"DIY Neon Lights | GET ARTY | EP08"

action. Now, many of you are used to taking short films on either your phone or a camera, you know, from short clips to whole short films. Well, whatever you're making today, I'm going to show you a few easy tips and tricks on how to take your camera skills to a whole nother level. Check out this, Mr. Cameraman. So that's you, Mr. Cameraman. First up, let's break down a couple of the basic shots so you guys understand when and how to use them.
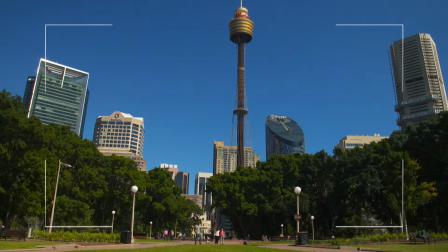(0:28)
Now, this is an extreme wide shot used to establish where your character is in a location.
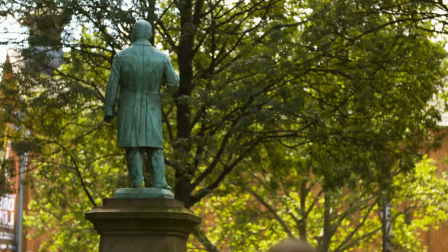(0:35)
As you can see, I'm in a park today. So I've got beautiful green trees to my left, beautiful green grass all around me, and people taking photos in the park.
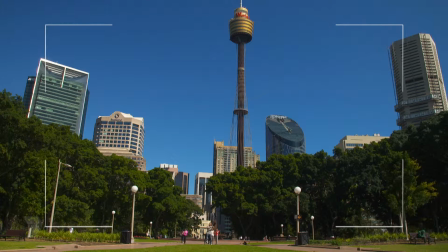(0:44)
You're probably also noticing that I'm in a park today, which happens to be in a city. You might even be able to guess which city I'm actually in. It also helps you gauge what time of day or night it is. But right now, I feel like you guys are a little bit too far away. How about we get a little bit closer, eh? Come on, Mr. Cameraman. Come on in. I'm waiting for you.
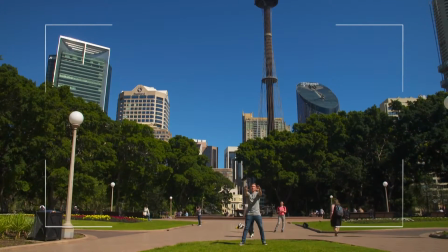(1:02)
And stop. Now, this is what you call a wide shot. Now, this cuts out all the other stuff, which is kind of like noise in your shot, and lets you focus more on the character and what the actual story is about.
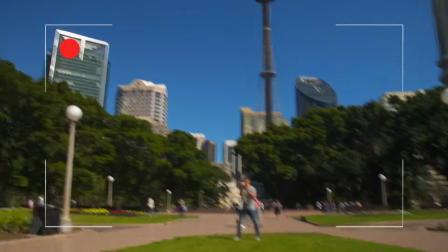(1:16)
And guess what? I'm gonna get you come in a little bit closer, Mr. Cameraman. Come on. Go, go, go, go, go, go, go, go, go, go, go, go, go, go, go, go, go, go, go, go, go.
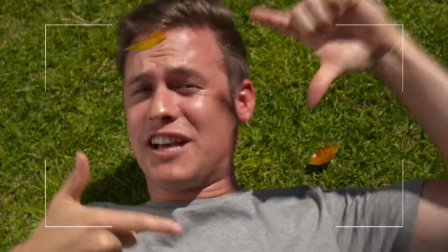(1:25)
Oh, now that was a little bit too close, but now we're in a close-up shot, which is actually used to see the emotion on your character's face.
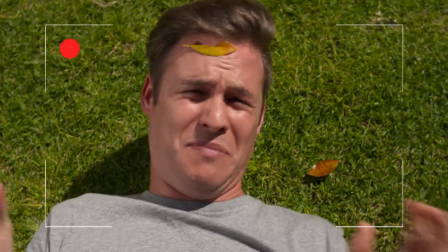(1:33)
As you can see, they could be a little bit sore, in pain, or they could be happy, or even a little bit sad.
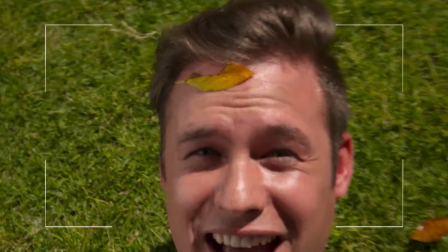(1:41)
But even better way to show that off is with an extreme close-up. With an extreme close-up, you can show anger, maybe pain,
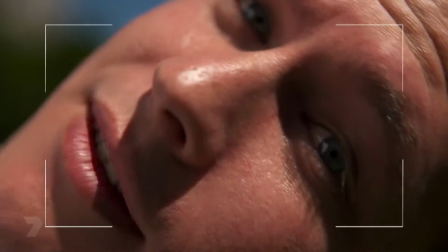(1:51)
or happiness, or even love. Hey, I'm yelling.
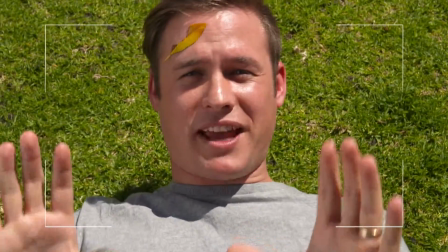(1:58)
Okay, let's back it up. That's a little bit too close.
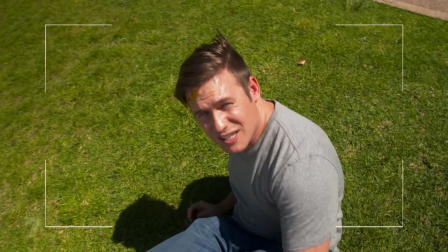(2:00)
Now, the high-angle shot is a great way of making your character feel really small and fragile and somewhat lonely inside the frame.
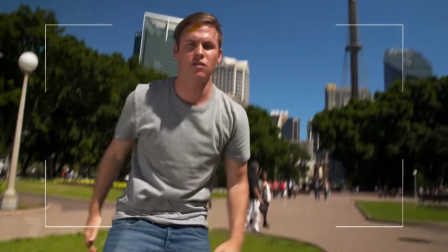(2:07)
Now, the low angle, on the other hand, makes your character feel confident, strong, and powerful.
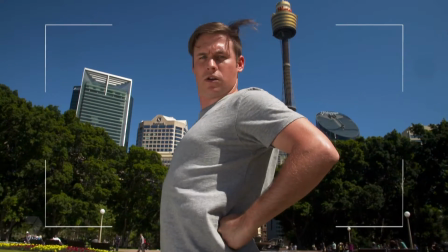(2:16)
It's also a great way of filming superheroes, or even supervillains.
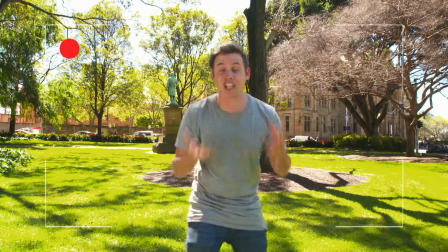(2:25)
Now for the importance of camera movement. Say if you're filming like a chase scene, this is what it looks like when you keep your camera really still.
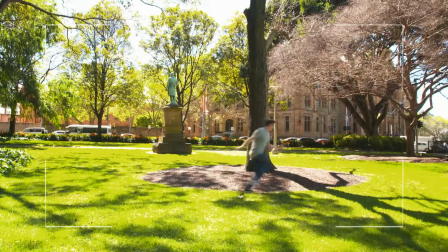(2:32) Oh no! Something or someone is chasing me! I'm so scared!
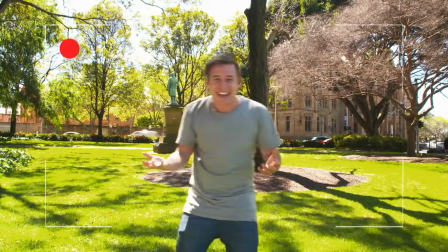(2:41) Ah!
See? It kind of looks like I'm joking, doesn't it?
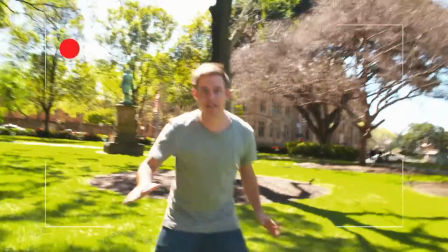(2:45)
But now we're gonna go handheld, and the shaky vision makes you feel like something or someone is catching up on your character.
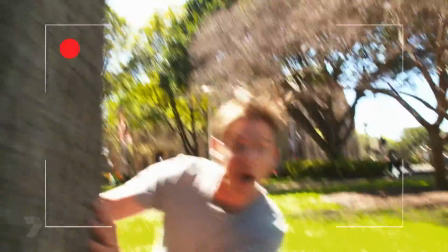(2:51) Ah! Ah! Ah!
Oh,
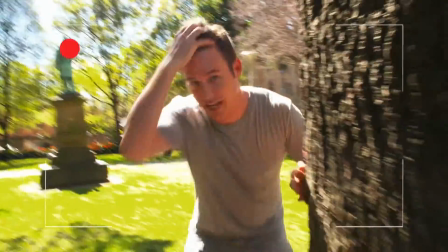(2:58)
that actually scared me just then.
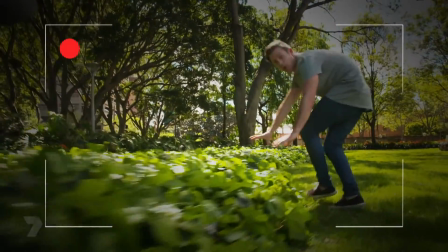(3:00)
Now, a great way to speed up your handheld shot is by finding a stationary object like this garden and then getting your camera really close to it and then running really fast.
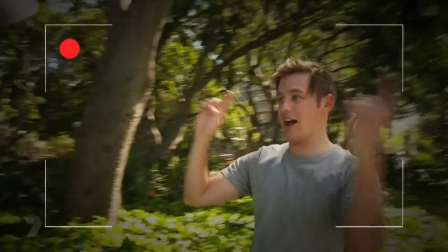(3:08)
Now, stop. Now, if we flip the camera around and shoot that way, this is what you call a point of view shot,
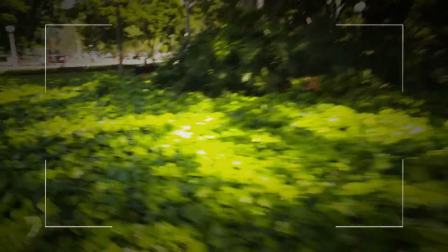(3:15)
putting you into your character's shoes and letting you see exactly what they are seeing. Now, cut-ins are a great way of telling a story without using any words. Say somebody playing with their phone.
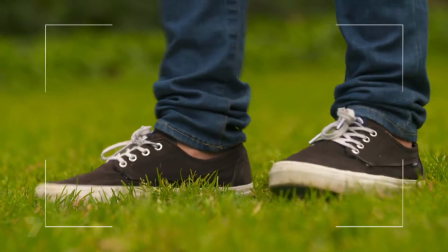(3:26)
It's kind of like they're waiting, or tapping their feet as if they're listening to music, or even somebody's feet as they're running through a shot. Now I'm going to show you how to use cutaways and everything else I've taught you today to make a cool little short film. And guess what? I get to be the lead. Makeup!